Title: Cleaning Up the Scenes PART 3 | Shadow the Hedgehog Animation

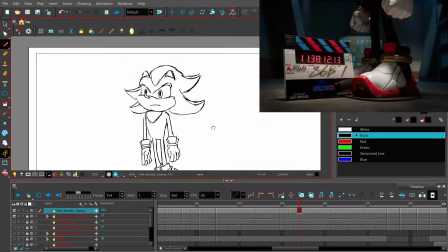But yeah, there you can see copy this back to the other frame.
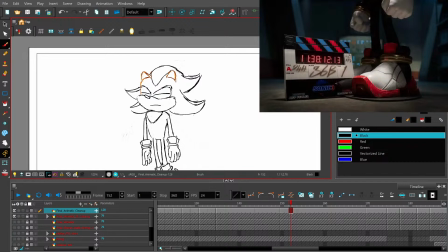But you can see the eye opening pretty well right there.
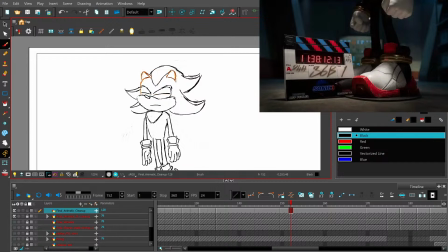But to me, this is the fun part of animation, when you get to see. I think we're actually going to bring his head down a little bit.
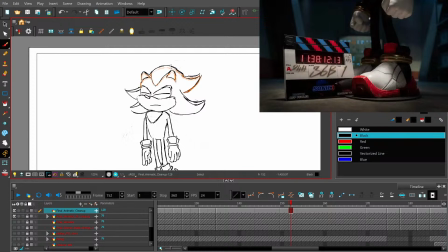Yeah, and we'll squash the rest of the head a little bit as well. You can't just squash one part of it.
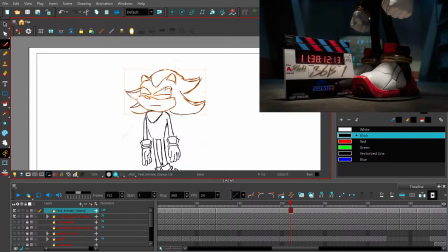Gotta get a little bit of everything so that it actually looks like he's coming to his senses. He's taking a breath.
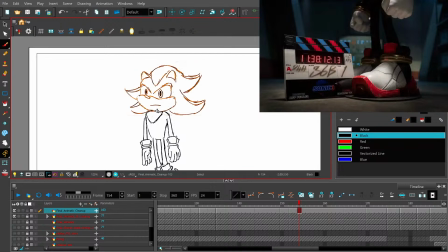And since I know in the next frame he will be leaning forward a bit, I think we're gonna add a little bit of this. Yeah. So he's popping awake.
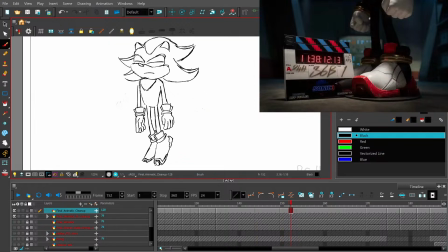So now let's take care of
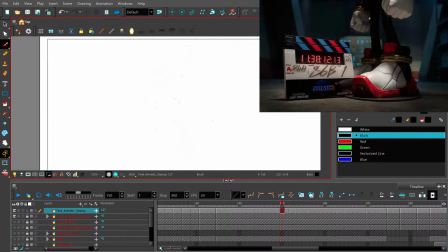so the body is tilted forward just a little bit.
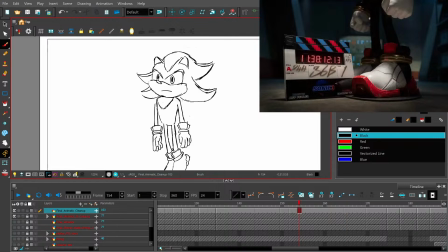So let's just start at the top and work our way down.
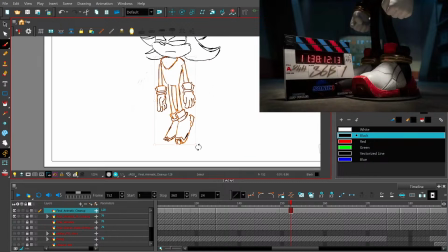So we want the torso to be tilted just a little bit. Move my pivot point back, that's fine. Yeah, because he's coming up this way.
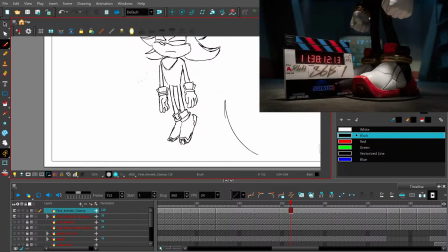and then settling back down that way. So it's kind of like this. And then he will settle back down that way. So that's kind of like the timing of it.
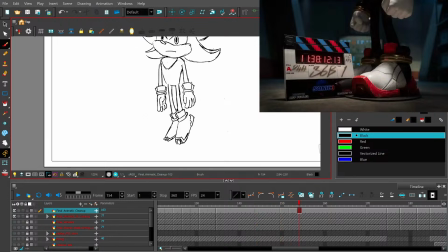And here. See, this is where you could do things with a puppet.
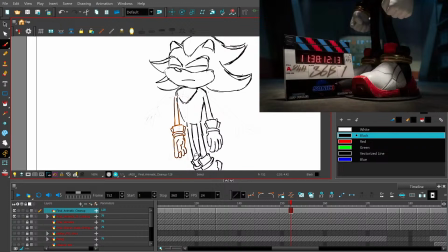And there's a small chance I might consider doing him as a puppet. But I also want to have, I also really enjoy and I want to have that full control. Why does it keep moving my pivot point? Full control over
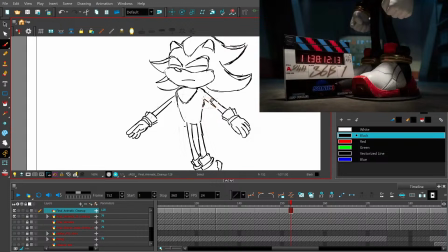all the pieces. Like if I want to change something the way I want to change it, not the way that the program allows me,
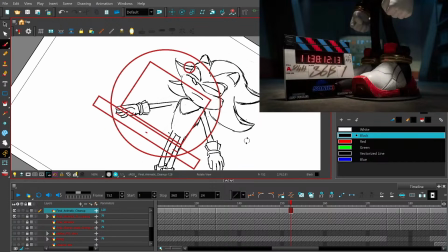which is a lot of my issue with Flash animation.
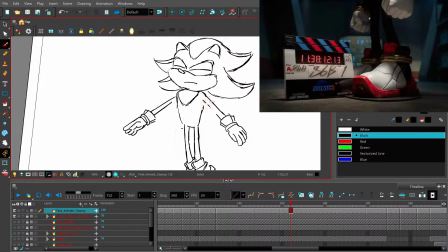I know it's gotten better over the years, but that is one of my gripes. And I know that with shows like Teen Titans Go, they've really taken that to the extreme of showing what Flash animation is really capable of.